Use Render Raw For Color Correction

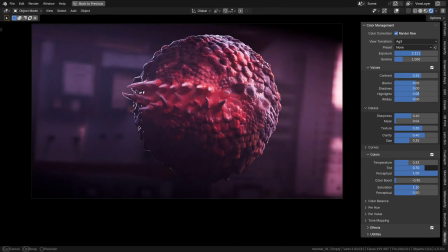I'm starting to think that might help create an interesting complementary contrast of blood red and vile green.
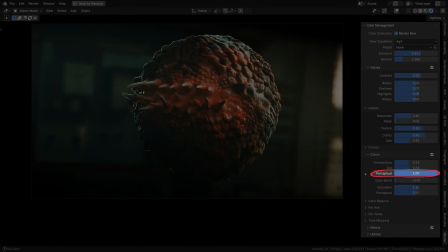Something like that. By the way, these sliders have also their own perceptual mode, which is set to 1 by default.
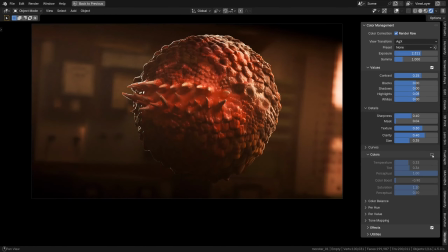I like the sort of rotten, vile atmosphere the greenish tint and cooler temperature gave to this shot. It's just slightly more disgusting, which is lovely. It's an idea that I've got just a moment ago, you see. That's why color grading can be so rewarding. Sometimes you just stumble across these ideas on the fly.
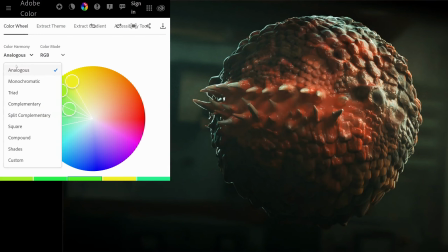This red and green color harmony, that's a classic complementary contrast, by the way. The colors in complementary contrasts sit on the opposite sides of the color wheel, which generally makes it easy on the eyes, so why not? This website, by the way, is Adobe Color, if you want to know.
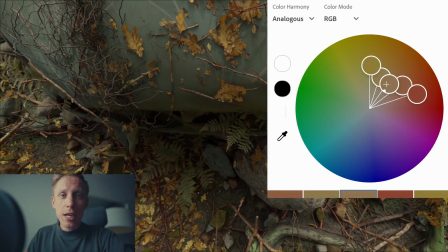One of the main motivations behind color correction is to bring out some kind of color harmony from chaos.
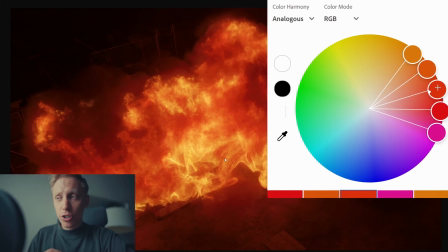It doesn't have to be super complex either. Simple analogous harmonies, just a few colors sitting next to each other on the color wheel can look great.
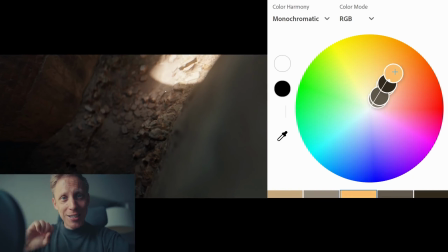Or even straight up monochromatic palettes with one color accent and some variation in hue and saturation.
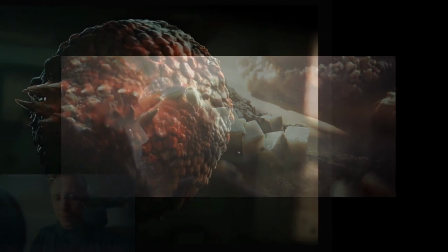Often that's all you need. And of course complementary harmonies work great too.
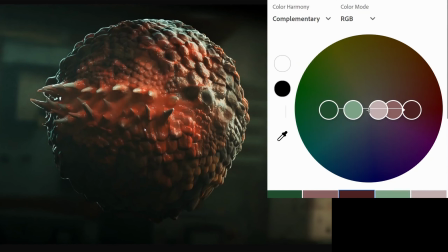Red and green, teal and orange, that kind of thing.
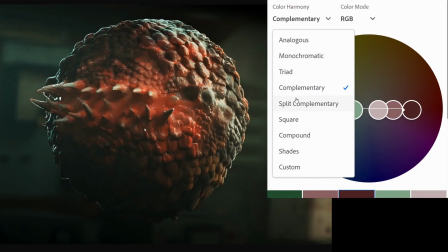I wouldn't rush into split complementary, compound or other more complex types, especially if you're just getting into color grading. Complementary, monochromatic and analogous. Those are easier to work with and honestly they can look just as good.
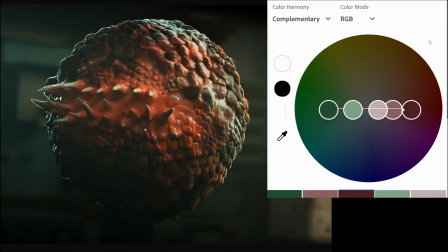Also, color is somewhat paradoxical. On one hand, highly saturated colors are what grab the viewer's eye more than anything else. Color is strong, right?
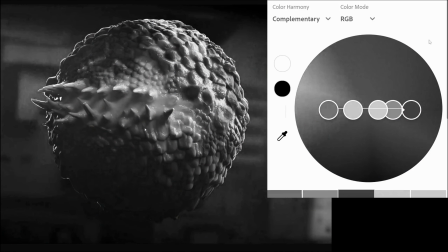But then the tonal contrast, the balance between light and dark, is probably just as important, if not more, to get it right. So everything reads well, your objects stand out from the background, the lighting is good, and so on.
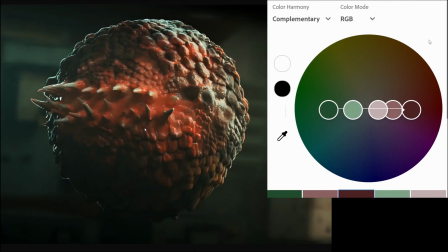So yeah, the color harmony is important, and the bright color specifically is the first thing we see, yet nailing the tonal contrast is equally, if not more important. It's kind of a paradox.
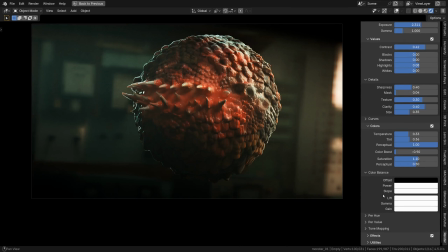The next tab to explore is color balance. It gives you two sets of controls, offset power slope and lift gamma gain. The main difference is that offset power slope work before display transform, while lift gamma gain after, so you could say it's a bit more destructive.
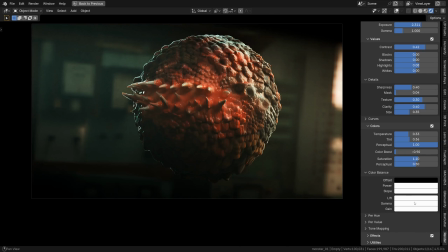But either way, these are our classic color correction tools for adjusting shadows, midtones and highlights. Lift is for shadows, which you can tint however you like, gamma for midtones mainly, and gain for highlights mainly.
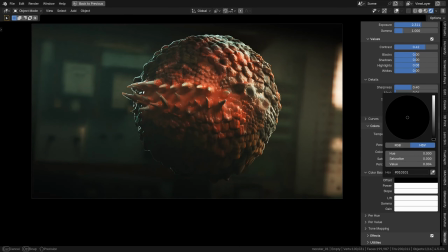Offset power slope follow the same basic idea. Offset can be used to lift the floor a little bit or give it a certain color cast.
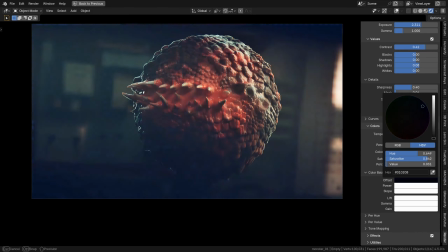A classic use case, to give shadows a cooler tint, to create a teal versus orange color harmony.
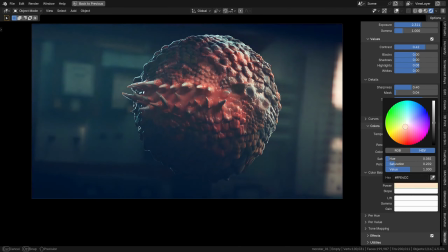Then midtones, maybe we can add a bit of cooler color to it as well and push it towards green.
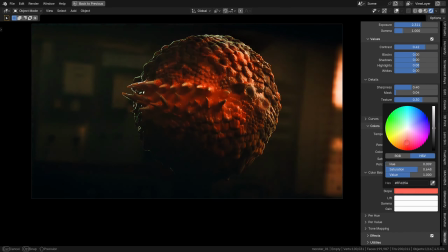And the highlights, a warmer color instead, more towards orange for that cold versus warm cinematic vibe.
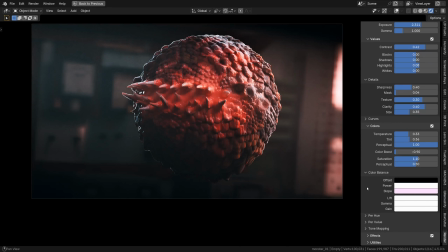That's just one example of how you can play with it, obviously.
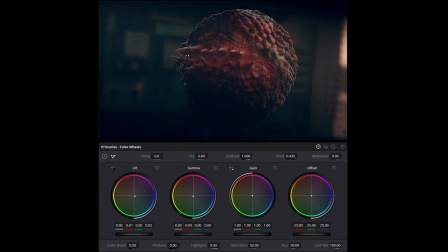These color wheels are probably one of the most fundamental and classic tools for primary color grading across basically all professional color correction suites. Personally, I still like the tactile feel in Resolve a bit better than what we have in Blender and in Render Raw for that matter.
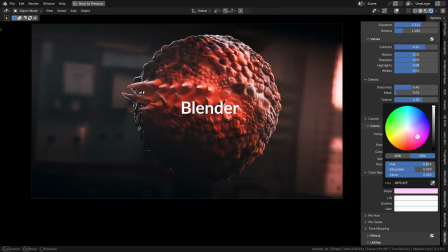But hey, Render Raw's color wheels definitely get the job done.
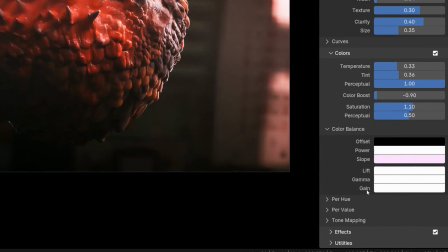I'll right-click these fields and reset them to their default values for now.
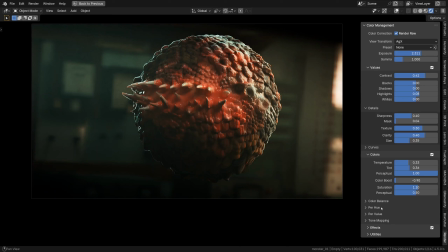Next, let's take a look at the per hue adjustments. Basically, this panel.